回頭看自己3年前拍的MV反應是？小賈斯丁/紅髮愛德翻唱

OK 所以這就是我的第一支MV那時候我們真的沒有想太多因為那時候我連拍一個正規的影片的經驗都不太有我那時候就想說就是挑挑個時間出去玩然後大家就是have fun就好了所以現在回頭看我覺得都還不錯不會讓我覺得太尷尬你知道那時候很好笑他們就說他們每個禮拜要上傳一支然後到最後他們上傳兩支然後等到半年才要拍了第三支所以我們現在來看第三支第三支他們後來就換了他們換了一個對他們換成Ed Sheeran的Tenerife Sea對我覺得這是三支裡面拍的最好的一支那這首Tenerife Sea他因為就是在講海所以那個時候我們就挑了在海邊拍一樣是用一個下午那時候變成是有兩個人因為那時候我已經開始上大學
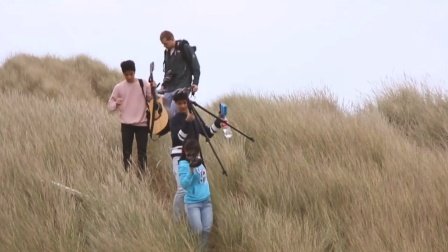所以那個時候我請電影學校另外一個人幫忙拍然後我們有另外一個人是幫忙我們拍幕後花絮所以這部影片我們除了有拍MV之外我們還有一個幕後花絮
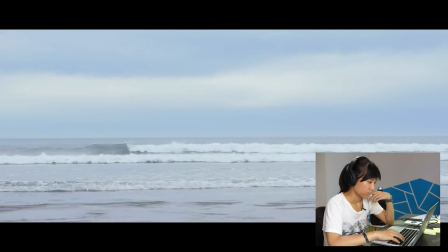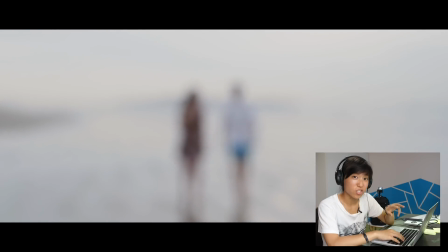喔對我們這次還有請模特兒
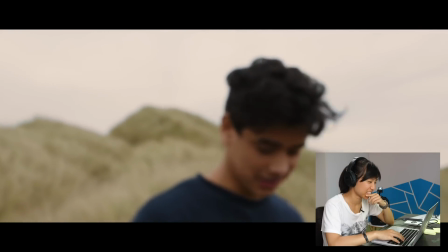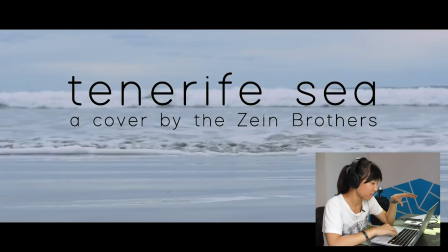其實那個時候我們把它定位就是把它定一層就是一個小鮮肉所以它在裡面就是會有很多那種就是想要就是墊女粉絲因為其實那個時候學校很多女生都喜歡她
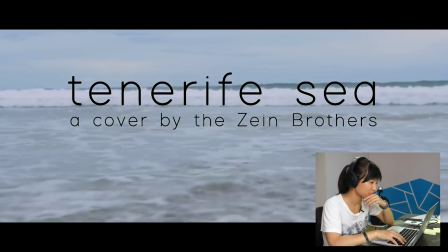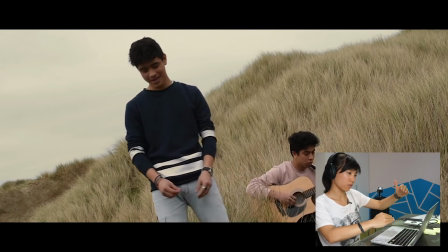其實我很喜歡這個景因為那時候我還有加letterbox所以看起來很有電影的感覺
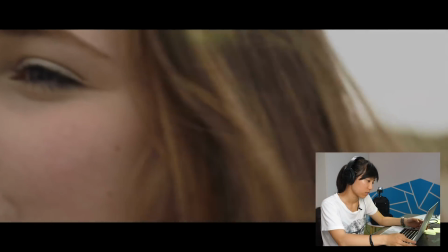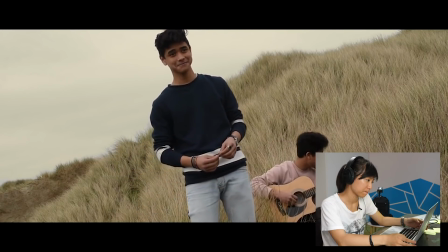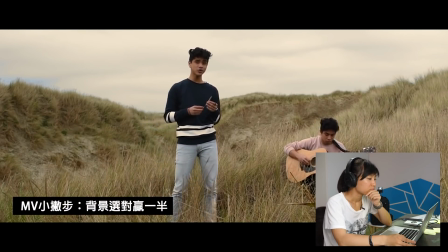那時候那邊真的很漂亮我不知道為什麼她手上一直要拿那根草
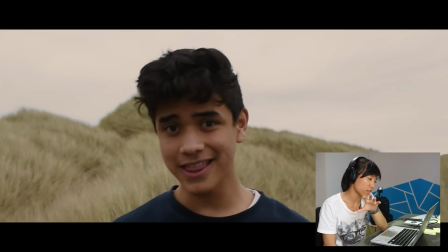一樣這台這個MV也一樣是用米通的D550拍的
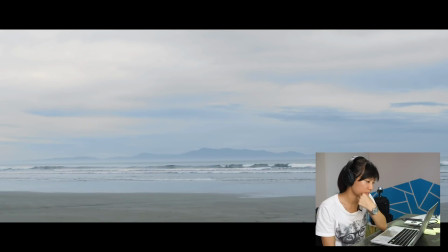有些畫面好像是80D吧對 然後這就是男女主角
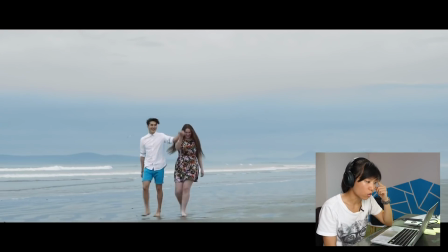男生是泰國人 然後女生是紐西蘭人
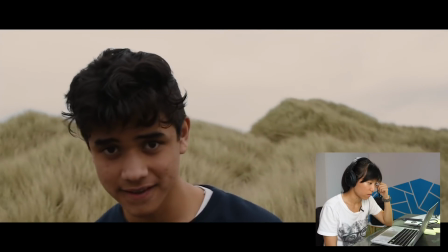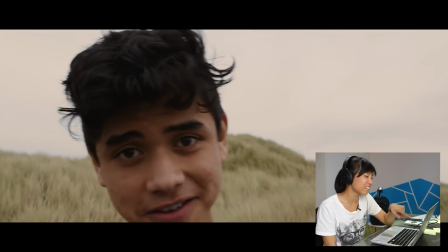斷電人
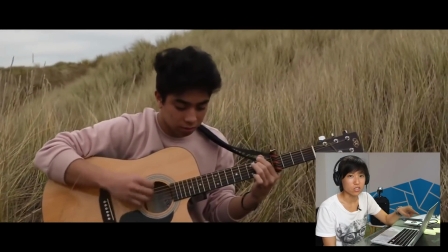你知道哥哥他臉上這邊那個不是紙是那個紐西蘭那邊有種小黑紋
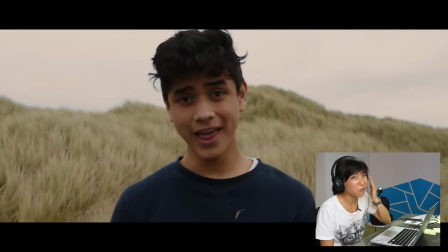所以他那個時候其實很癢但是他不能就是傻因為他那個彈吉他
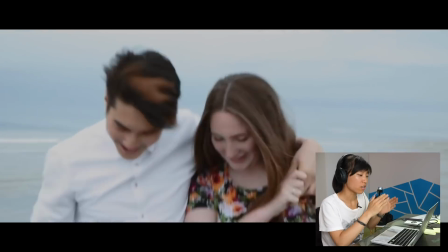那個時候我嘗試在調色上面做一些變化所以兩兄弟在唱歌的時候是用比較暖色調
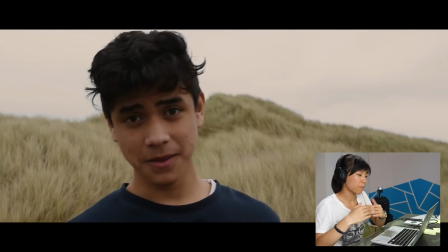男女主角在海邊玩的時候是用暖色調
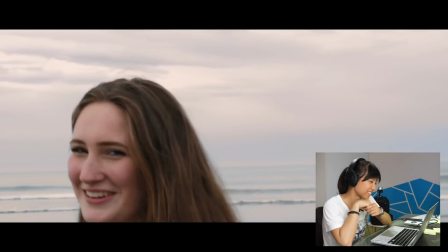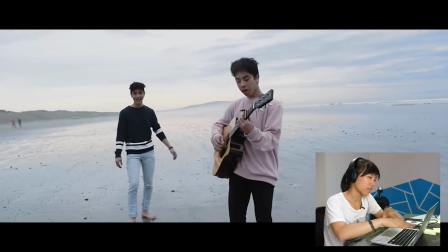其實那個時候我們踩的沙灘上有點濕阿 為什麼會有路人
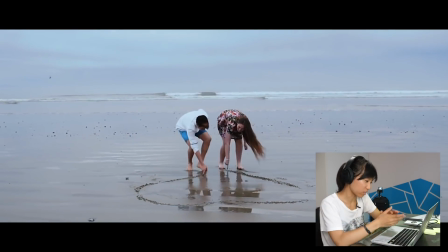他們還有在那個沙灘上面畫那個愛心我剛剛講的就是沙灘上面有點濕濕
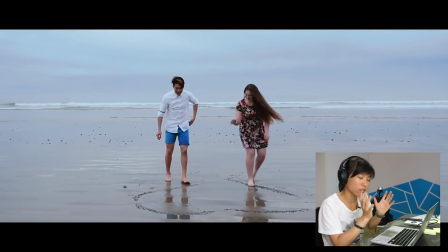有手後的道理所以會讓整體畫面看起來更立體
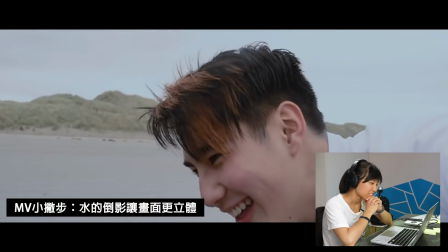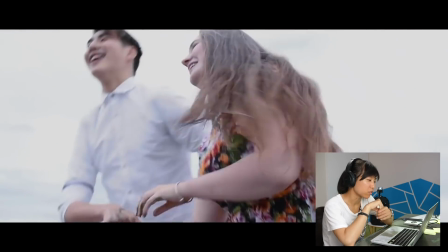他們男女主角算是蠻大方因為他們都是在學校有修戲劇課的
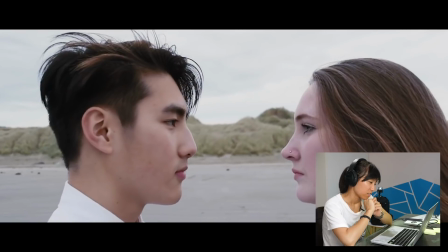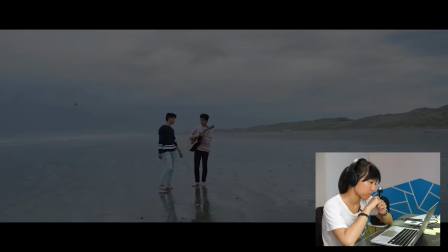重點要來我跟你講真是重點我不知道為什麼在這邊想要把它弄成黑色的耶
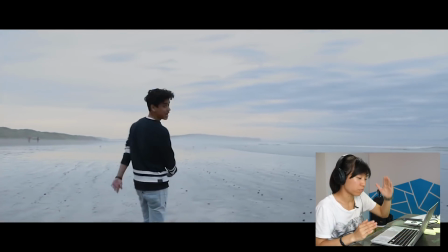可能是因為它後面是副歌的那個比較比較高的地方所以我想說哇 黑色然後砰
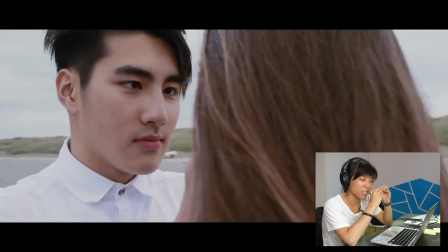要接吻了
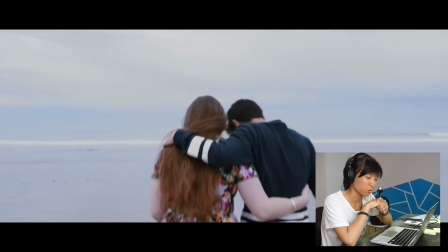怎麼變歌手了這是魔術I love your heart
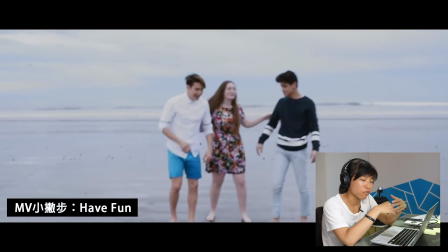所以後面我們就有點試著用打破第四道牆的方式就是原本是戲然後後來又變成莫華絮